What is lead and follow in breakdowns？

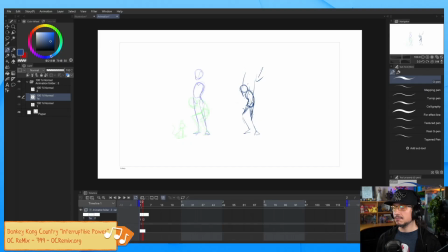[12:26]
So the character is standing there, and then maybe they hear a little, a little cat right at their feet. What are they going to do? Are they going to just go and straight down, or are they going to, what's this? And you're going to have this like look down first. So they're just standing there, huh?
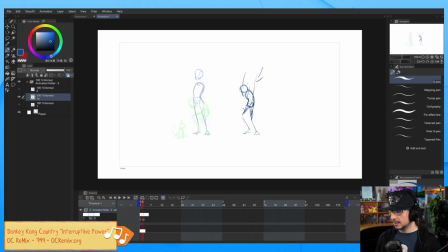[12:44]
And as I'm doing that, as I'm looking down, the thing that's happening is my body actually goes the other way. So my head tilts and my body goes back slightly. So this is thinking of how your breakdowns will work. Now, this all depends on what you're doing, what your shot's going to be like, but I'm doing this.
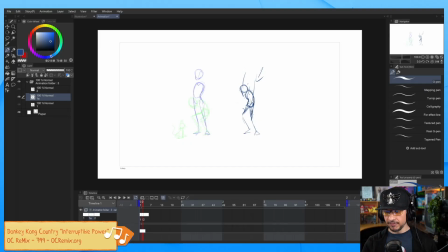[13:01]
So that first lead and follow is not going to be everything coming down at once. It's going to be the head tilting down here as the body.
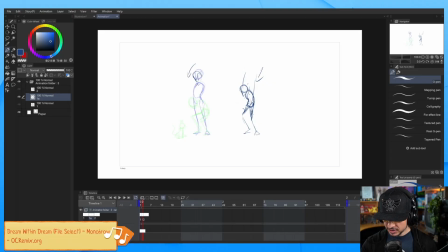[13:19]
So this is the big motion, and then the body might have just a slight lean back right here. And my head is shrinking. I'm not good at proportions.
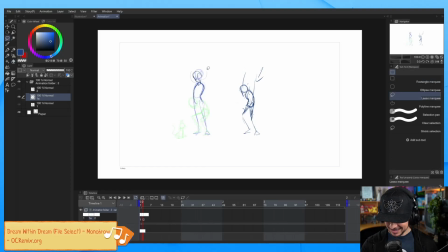[13:36]
But thankfully, that's what the scale tool is for. This is actually something that is super important, especially when you're doing digital drawing. Don't be afraid of moving things around and adjusting like this. It's a big part of drawing.
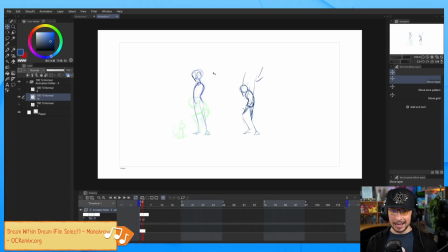[13:54]
Any major artist I see, they do this all the time. I tend to try and get it perfect all the time, which is a stupid habit to get into. Don't be afraid of just using the tools you have.
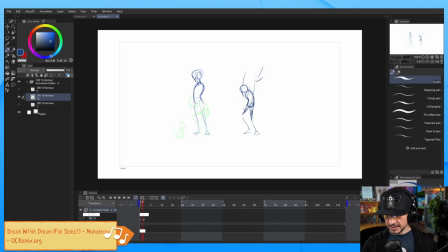[14:07]
So, as the character looks down, we get this little bit of motion backwards in the body as the head moves forward. So you could technically say that, oh, but the chest is moving at the same time. No, technically the head's going to start moving.
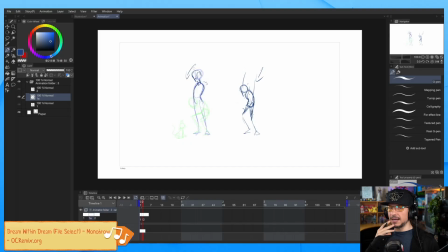[14:24]
It's going to be the first thing that moves, but I want to show this more visually. So I'm going to bring the head lower. And by this point, the body is going to react. And the software here, this is Clip Studio
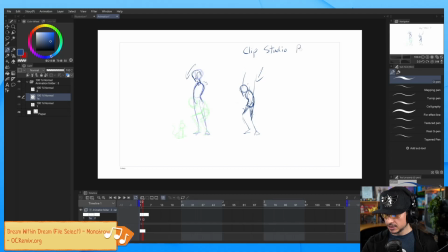[14:38]
Paint, which is a great drawing software and animations. It has rudimentary animation, but it's very good. EX. Very good program. I love this program.
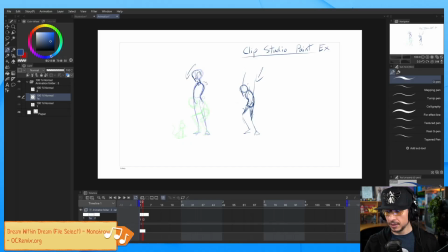[14:50]
I do have Photoshop, but this one, it just feels good to draw in. And they have sales on like every few months. You could get the program for like 50% off. So just wait for a sale and then you can get it. It's really nice. So right here, the head leads the action.
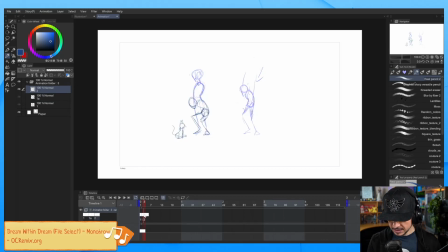[15:09]
It's moving down. Okay. Well, let's retime this a little bit and we'll keep adding more breakdowns. So head leads, the character looks, oh, now they're going to start bending down. What's going to happen first? Well, once they get here and they kind of, aw, it's a cute cat.
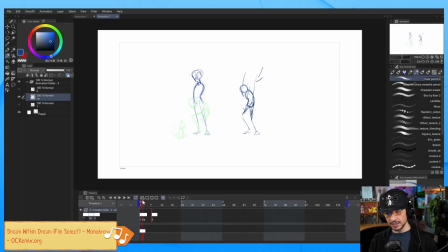[15:27]
The next thing that's going to lead from this point is not the head, because the head pretty much reached its maximum. He's not going to start tilting his head and start doing this into his neck here. No, he's tilted. Now, the next motion is him crouching down. It's two separate motions, not one motion.
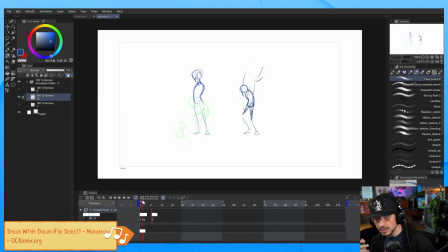[15:47]
That motion will lead with the hips, because as we start to lean forward, our hips have to go back to balance ourselves out. And if he's going to crouch down, that's going to be the first thing. The butt is going to stick out first in order to start balancing the character right away.
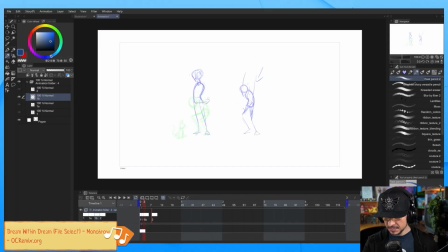[16:04]
So the leading force now is going to be the hips going out this way, like that. So instead of just the hips going in a straight line here, the hips are going to go back
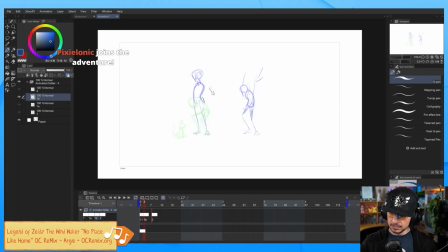[16:21]
and maybe a little bit at an angle. So a little bit more this way. So not down, but like down at an angle. The body is going to drag here.